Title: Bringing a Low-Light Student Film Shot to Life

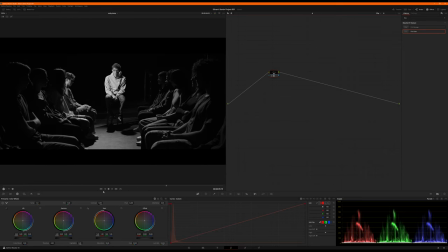And play with that, so. Again, multiple ways to do that. I like the way some of these LUTs do the conversion.
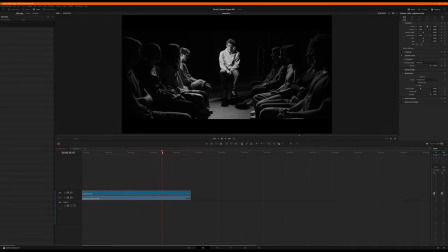That looks amazing. Okay, so what I'm gonna do is come back to my edit and I'm gonna wait until the shot starts moving.
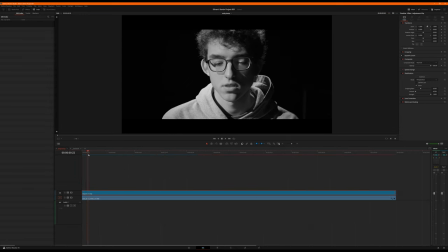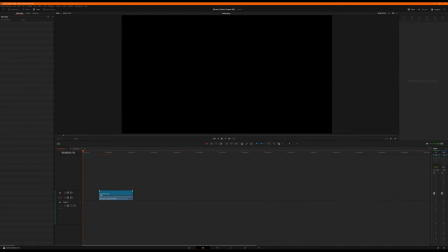And I see I've gotta cut. I gotta extend the front of this just a little
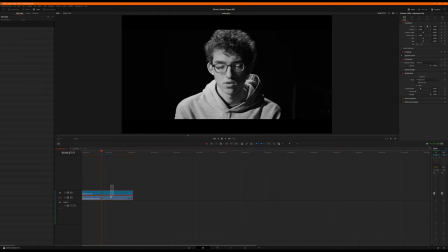bit. Okay, so he's talking and then the shot starts moving. So what I'm going to do here is simply
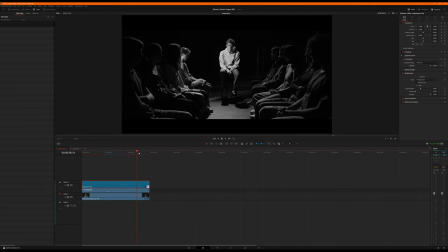keyframe opacity. I'm going to come down to right about here, keyframe it down to 0. And then I'm just going to select those. Oops. Put a little bit of an ease in and an ease out.
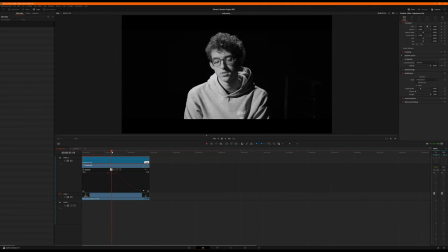Now, if I scrub through it,
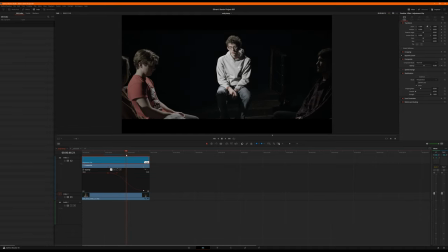can see as it starts pulling away, his genes start coming to life, and all his friends come to life.
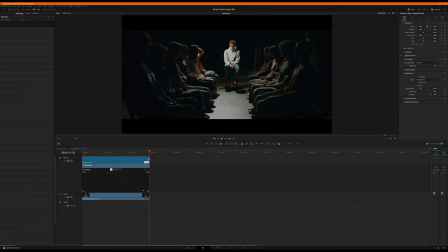And the shot lands right there.
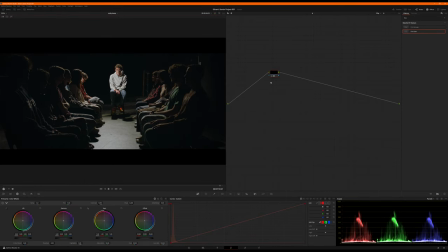Now I can come back in here and I can play with the blend of this black and white,
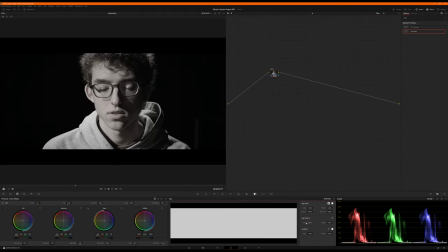or how much I'm using of it. I could drop it like 0.8, maybe 0.95, so it's all but perfectly black and white.
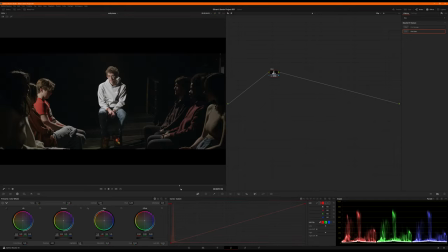And then as I'm sliding back, I'm revealing color. Okay.
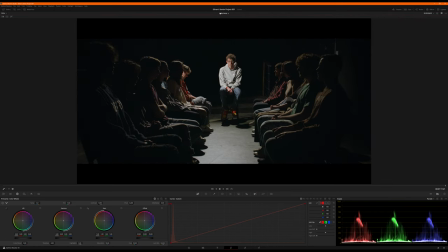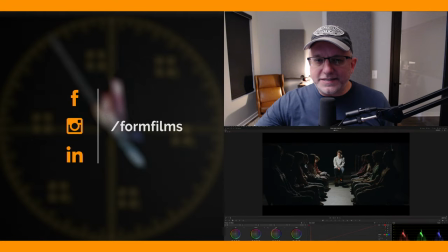All right, that's it. I mean, look how cool that is. It's got this nice milky, creamy blacks and this muted color, but he's just popping right in the middle as he's delivering this soliloquy. It's gonna be a really powerful piece. I'm super excited about it, super proud of him.
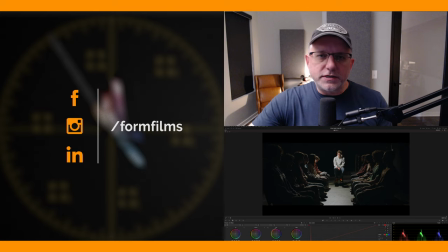So please give us the likes, the follows, the LinkedIns, the Facebooks, the Tweeters, the Instas, and don't forget to subscribe for more videos just like this. Thanks a lot. Have a great one. Until next time. Peace.